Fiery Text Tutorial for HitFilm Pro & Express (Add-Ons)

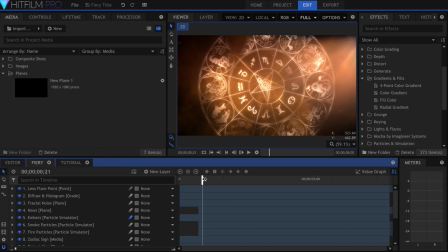7s
Today we'll be moving away from the color blue and creating a fiery title in HitFilm.
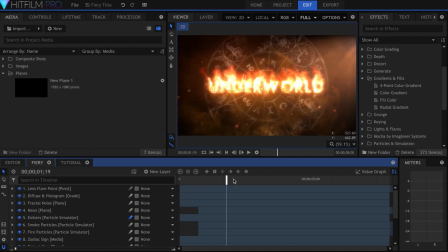12s
You can download this template for free from the preset marketplace. This template is functional and possible to make in Express, but you might not have some of the extra details, like particles.
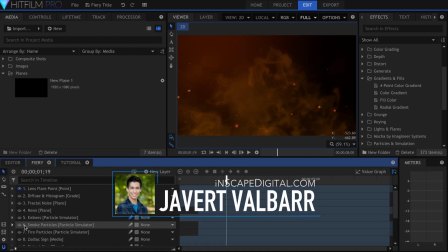23s
I'm Javert Valbar for inScapedigital.com. Let's get started.
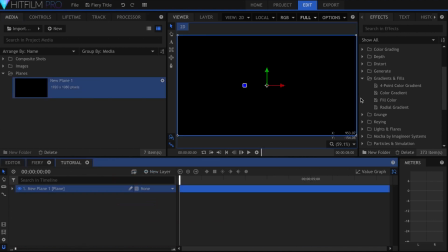28s
I'll begin by creating a plane and adding the radial gradient effect onto it. Under Outer Radius, raise it to 1400. Set the opacity to 1 and make the color black.
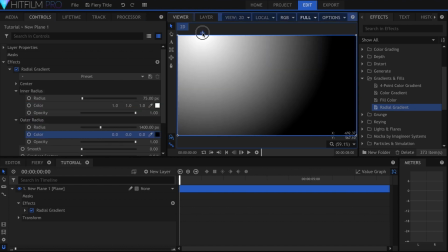43s
I'll position it in the top left. Under Inner Radius, I set the color to a burnt orange.
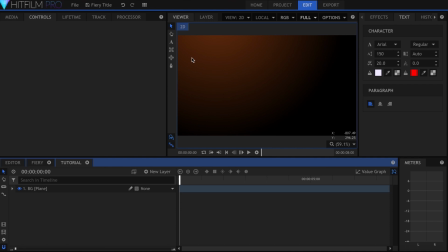52s
Now I'll make a text layer and input my title.
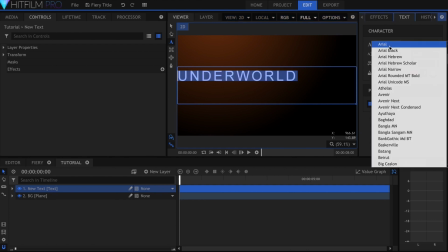57s
Over here in the text panel, I use the Futura ICG font and set the size to 150, and the character spacing to 20.
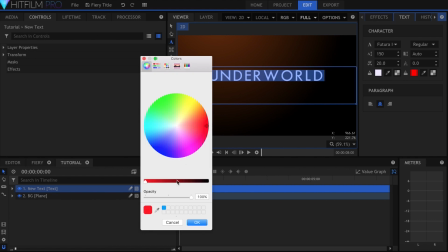67s
Let's highlight the text, come over to the color selector, and make it dark red, so that it's almost blending into the background.
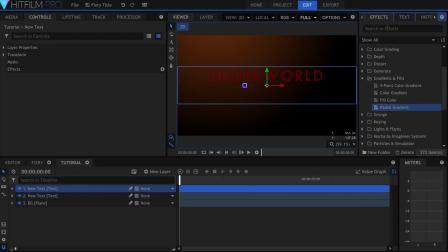77s
Duplicate this text layer, and add both the fill color effect and blur.
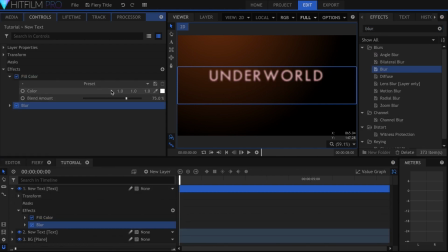83s
Set the fill to black and blend amount to 100%. I had my blur set to 10, and then in the overall transform properties, I lowered the opacity to 65%.
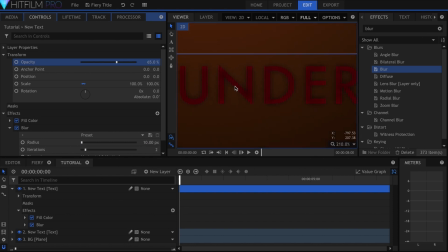97s
As you can see, this keeps the text from being a uniform red color.
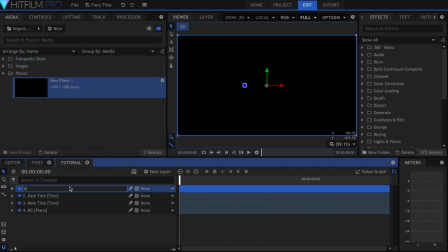103s
This part creates a bit of a split between Pro 2017 users and earlier versions.
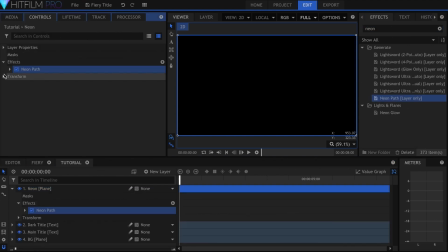108s
I use the neon path effect in my final shot, and if you don't have that, you can use text outline. Whichever you use, you'll want to create a hot orange-yellow color.
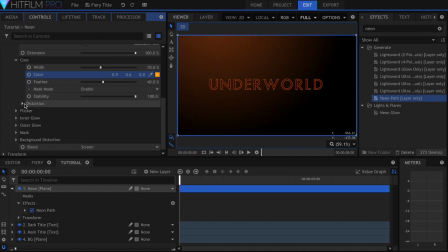124s
If you're using the neon path effect, come down to distortion under core and turn it up to get a crackling fire look. I added glow on top to make it shine more. I'll add the fire effect directly onto the first text layer.
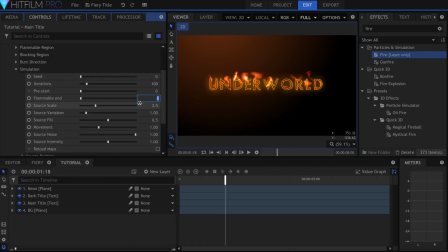141s
Increase the flammable end to over 100. Lower the source scale to maybe around 2. Then raise the source variation to 3 and source fill to 0.6. Lower the source noise to 0.8.
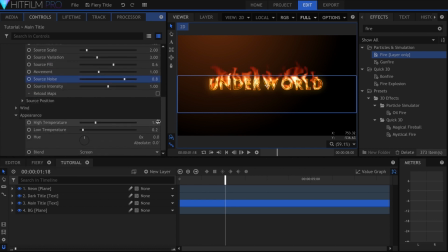156s
Under Appearance, set the high temperature to 1.1 and low to 0.1. The text may be a little hard to read when it's covered in fire, so keyframe the source fill to go down over a couple of seconds.
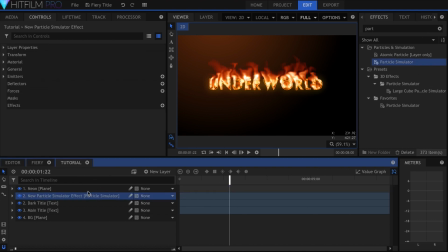175s
I'll add the particle simulator to the timeline. Change the shape to quad, and increase the width until it's as wide as my title.
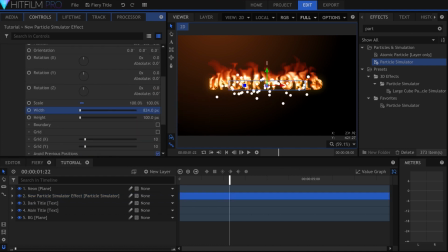Set the trajectory to cone, and set the Z rotation to negative 90, to have it pointing straight up.
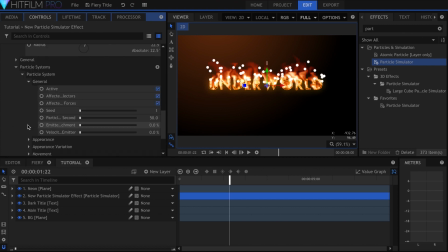198s
Down in the particle system settings under General, I made the particles per second property 20. In Appearance, I chose Built-in for texture, and chose Fire Ferocity 2. I set the blend to Add, and made the color orange.
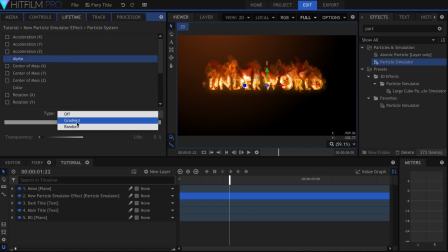217s
Let's go to the Lifetime panel and select Alpha. I'll change the type to gradient, then add a black point at the beginning and end. This will make the particles fade in and out.
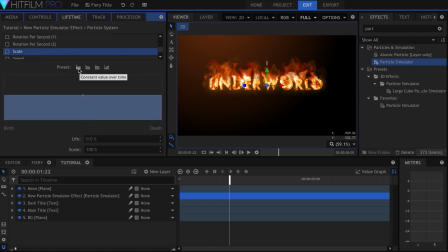230s
I'll come to the scale property and click this left preset to add 2 points to the timeline. Select the first point, which represents particles at their birth, and set the scale to 20%. I'll click the end point and change the scale to 140%.
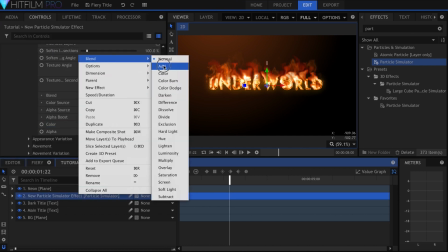246s
This means that over time, the particles will grow from 20% size to 140%.